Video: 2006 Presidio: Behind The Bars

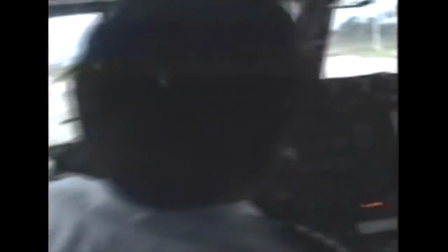I never thought that I wouldn't get out of Cuba with the tapes
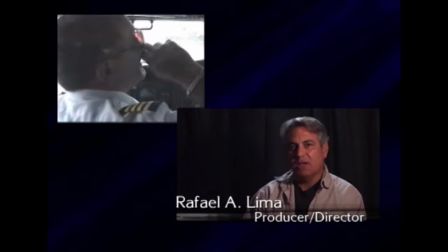because the whole time I was taping and the whole time I was going in and out of these prisons, I mean,
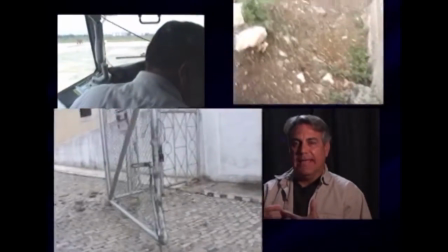I was leaping walls and I was going through gates that said, security, don't cross. I felt, of course, this is normal. This is fine. I'm not doing anything wrong.
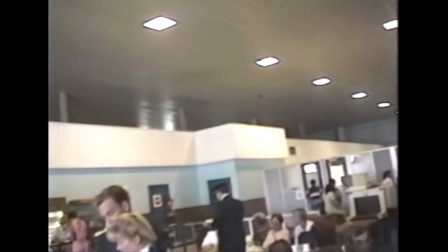It was only at the airport when I felt security guy with the Guayabera standing right behind me and I could feel his 45 when I elbowed him that I thought
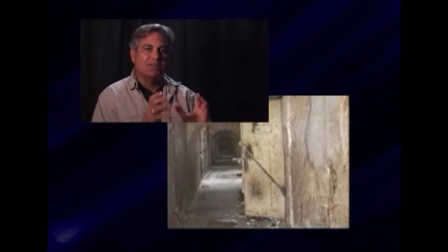uh-oh I'm going back to those dungeons that's where they're gonna throw me
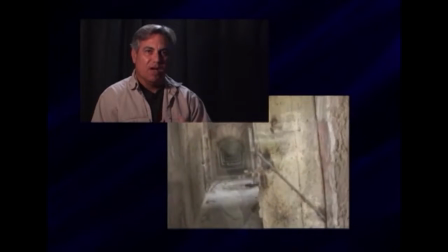the same place my father and my two uncles spent 22 years that's where I'm going.
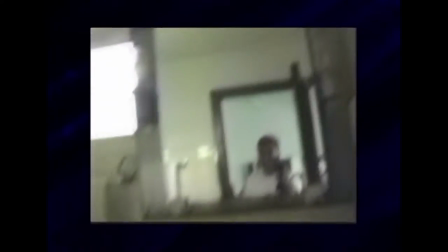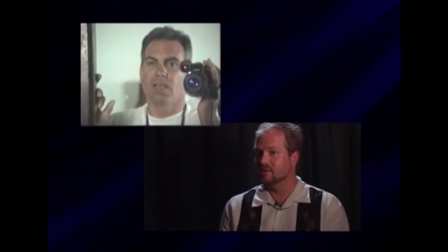Because of the surreptitious nature of how it was shot, it was very hand-held.
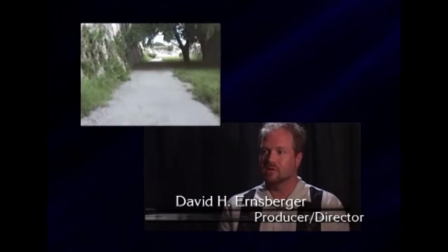I had to question,
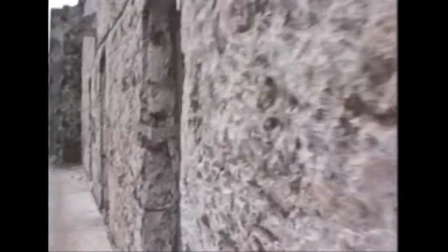do I really slow it down enough so that you can see these little snippets of things as they pass by?
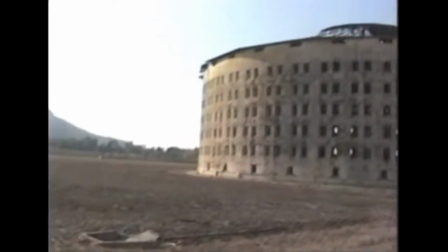And the answer to that was, yeah, that was the only way that we would be able to see what was going on.
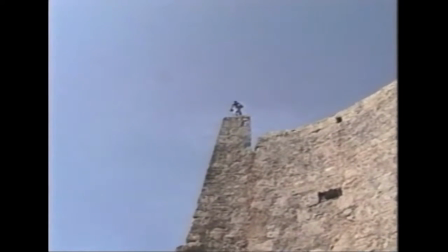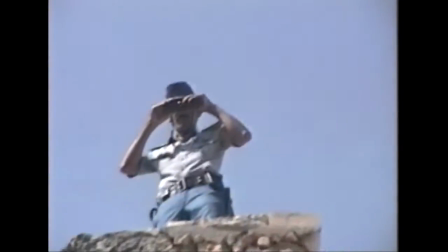I had a state security guard with me at all times.
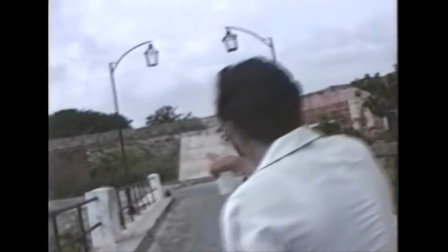This guy had very little money, had very little to eat, and what I would do is I would give him 50 bucks for him to go get a sandwich, to go get lunch, whatever,
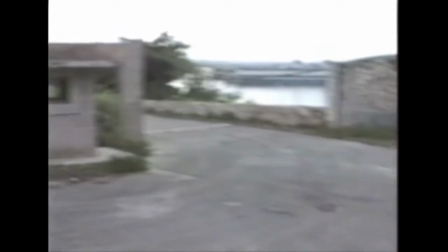and he would leave me alone. During those two or three hours, I would take and try to find routes that I would remember how to get back into,
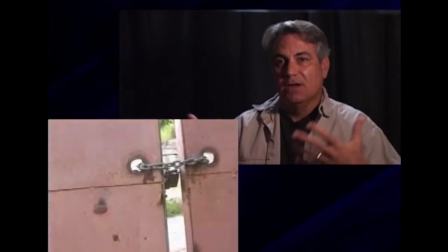for instance, the backside of the prison, and there's a big steel gate that's locked.
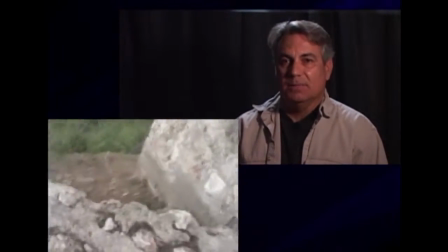I decided to jump the fence, and there wasn't anybody there. The place was abandoned, even though right next door, there was a military base.
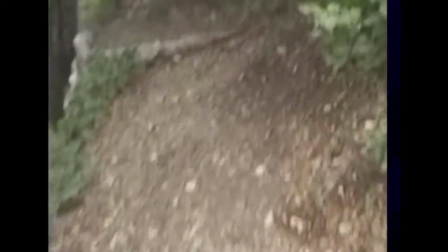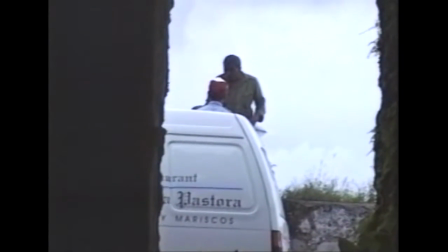In the areas where I wasn't supposed to be, I tucked my camera underneath my arm with a towel over it.
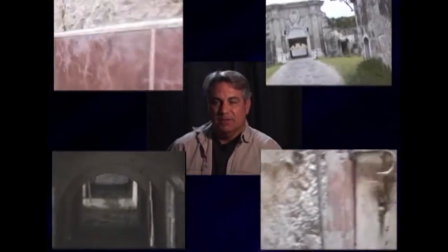So it looked like I was just carrying a bag with a towel around it.
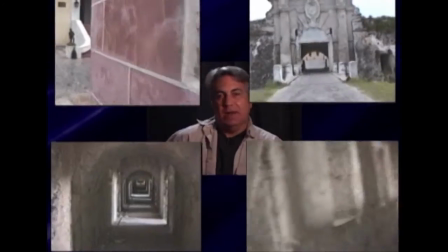And I was able to sort of point my body at the places where I wanted to tape.
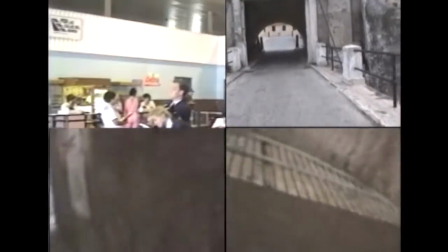It doesn't make the best cinematography, but it's the way I had to tape not to raise suspicion.
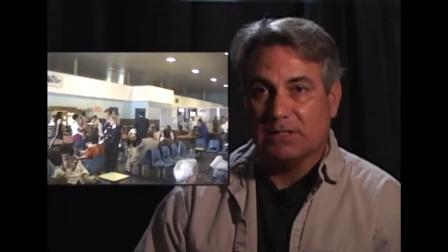What I do know is that at the end of taking that video, I was arrested, detained actually, at Jose Marti Airport in Havana.
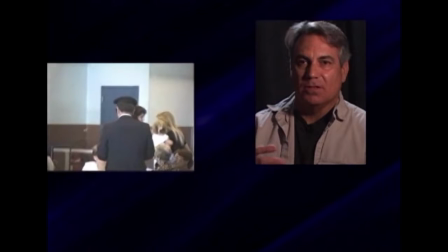I was searched. They looked for the little mini DV tape that I had in my pocket.
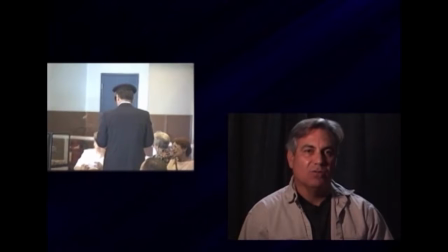And again, this is one of those things, I don't know how they didn't find it, but they patted me down. I had the mini DV tape in my back pocket, the only pocket that they didn't pat down.
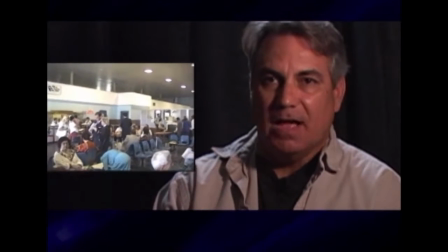That held all of the footage that I had taken. The other footage that I had, they looked through, they took the camera, they drained the batteries looking at the tapes.
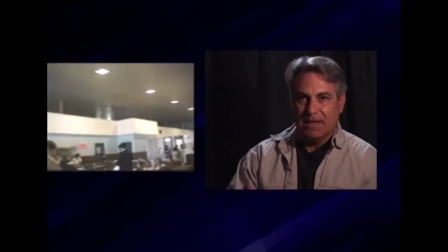They never found that one mini-DV tape of the footage of the prisons.
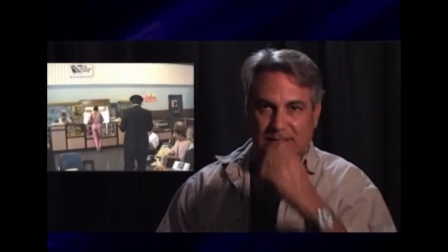For reasons that still astound me, they didn't get the tape.